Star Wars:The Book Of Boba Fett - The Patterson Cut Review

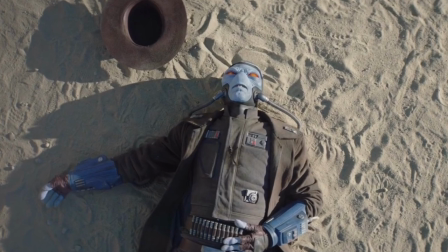Even worse is the fact that they kill him off. And so that was that. After the similarly disappointing Obi-Wan Kenobi series was released,
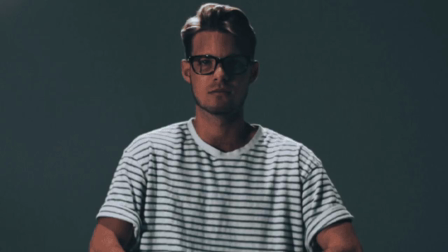Filmmaker Kai Patterson took it upon himself to do a fan edit and compressed all six episodes into a full-length two-and-a-half-hour movie. I reviewed this cut some time ago, and he did a fantastic job fixing pacing problems, getting rid of unnecessary scenes, and cringeworthy moments.
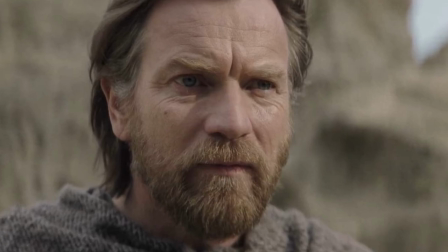Most importantly, he kept the focus of the story on the title character himself, and not only reduced the presence of the almost completely redundant character Reva,
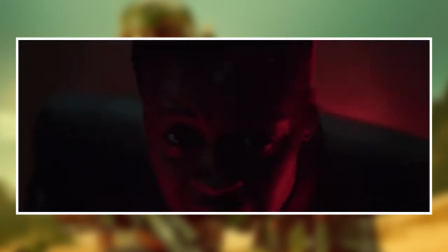which threatened to take over the show but had the good sense to depict the character being killed off by Darth Vader at the appropriate point in the story. Patterson then turned his attention to the book of Boba Fett.
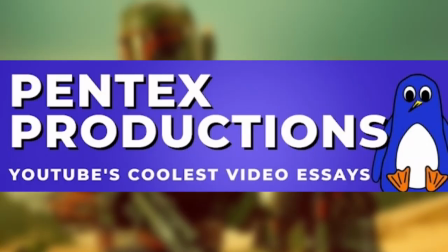He teamed up with Pentex Productions, who produced their own cut of Kenobi by the way, and split the series into two feature-length movies, Kill Bill style.
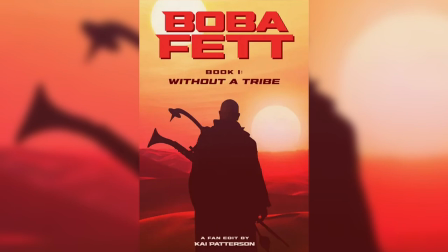Patterson edited part one which he retitled Without a Tribe and Pentex Handled part two retitled In the Name of Honor. While Kenobi was originally envisioned as a movie before being turned into a show, re-editing it was relatively straightforward. Boba Fett was a more difficult task since this story is so intertwined with the events of The Mandalorian.
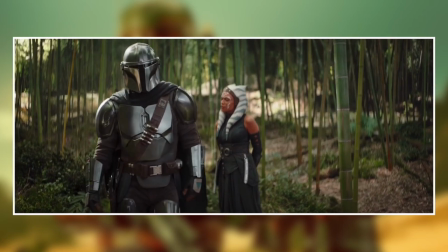While Mando's presence in two episodes of Boba Fett seemed intrusive, Patterson, working with what he's been given,
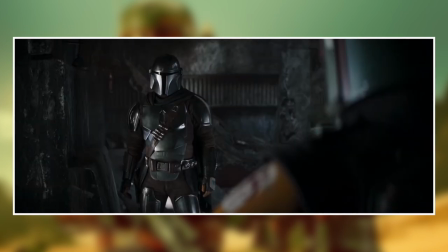does the best job he can in making Din Yarn a key character what is essentially a Boba Fett story. Since Fett was a key character in The Mandalorian, Patterson includes a significant amount of footage from several episodes of that show.
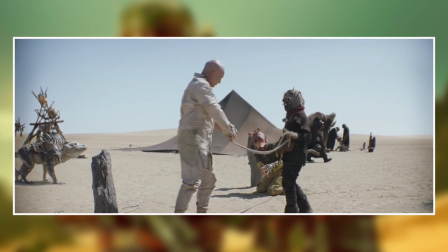While the first few episodes of Book of Boba depicts Fett's experiences with the Sand People via flashbacks, Patterson's recut tells the story in a more linear, chronological fashion. While the overall story of Book of Boba Fett is inherently flawed, by interweaving highlights from several key episodes of The Mandalorian throughout this movie,
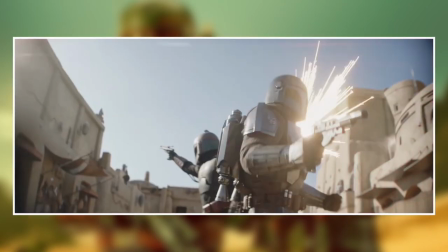it's not such a weird tonal in the story shift when Mando shows up for the final battle in Volume 2. Between the two cuts, I think Volume 1 comes off the best, as Patterson includes several of the best episodes of The Mandalorian,
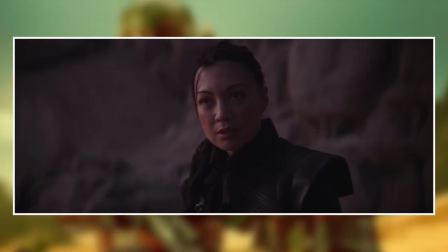such as Season 1's The Gunslinger, which introduces Fett's right-hand woman Fennec Shand,
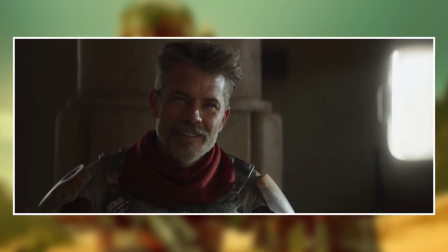and Season 2's The Marshal, which not only introduces Cobb Vanth, but also plays a key part in Boba Fett getting his armour back. In this way, by interspersing these key Mando episode highlights into the film as a running side plot,
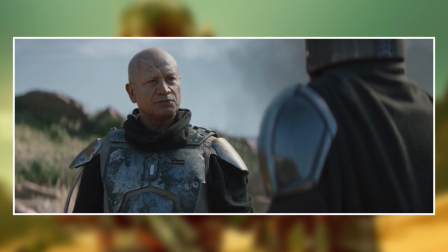Boba Fett's story takes centre stage, making the groundwork for the eventual meeting between these two characters. Patterson also, quite ingeniously, skims through important Mandalorian episodes, such as Season 2's The Jedi,
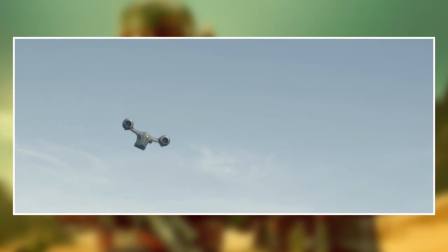which introduces Ahsoka Tano by conveying important information she had for Mando
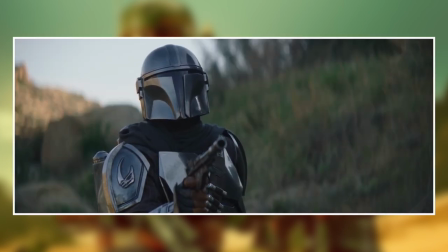through a voiceover as Mando flies to the planet where he and Fett have their first confrontation. This is also a great way for fans to enjoy the best parts of the Mandalorian story, without having to go through all the filler standalone episodes of that series. The only downside to this approach is that by the end of Volume 1,
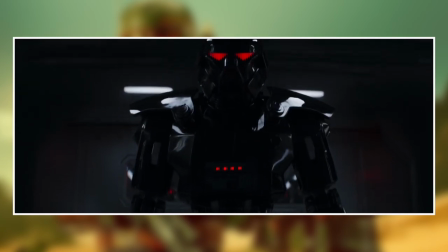when Fett and Mando team up to rescue Grogu and Moff Gideon and his army of dark troopers, Fett is relegated to be more like a guest star in his own movie, just like he was for two episodes of his own show. The finale of Volume 1 is largely made up of the Season 2 finale of The Mandalorian, which don't get me wrong, is absolutely fantastic, as Luke Skywalker shows up to save everyone.
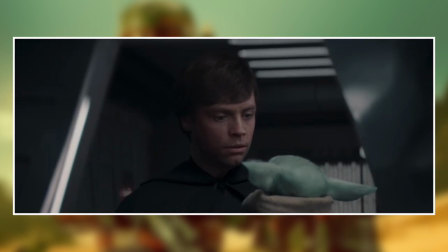By the way, the DEG effect for young Luke Skywalker in this movie is significantly better than the version seen in the actual show. Overall, The Book of Boba Fett Volume 1 Without a Tribe is well worth a watch for fans of both Boba Fett and Mando.
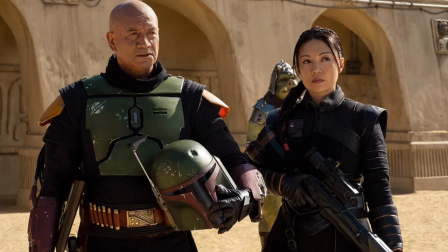Volume 2, which was edited by Pentax, is, to a significant degree, a step down in quality from Volume 1. This is to be expected, as this movie consists of footage solely from the actual book of Boba Fett's show. But Pentax's recut makes this a much more worthwhile watch than what was presented on Disney+.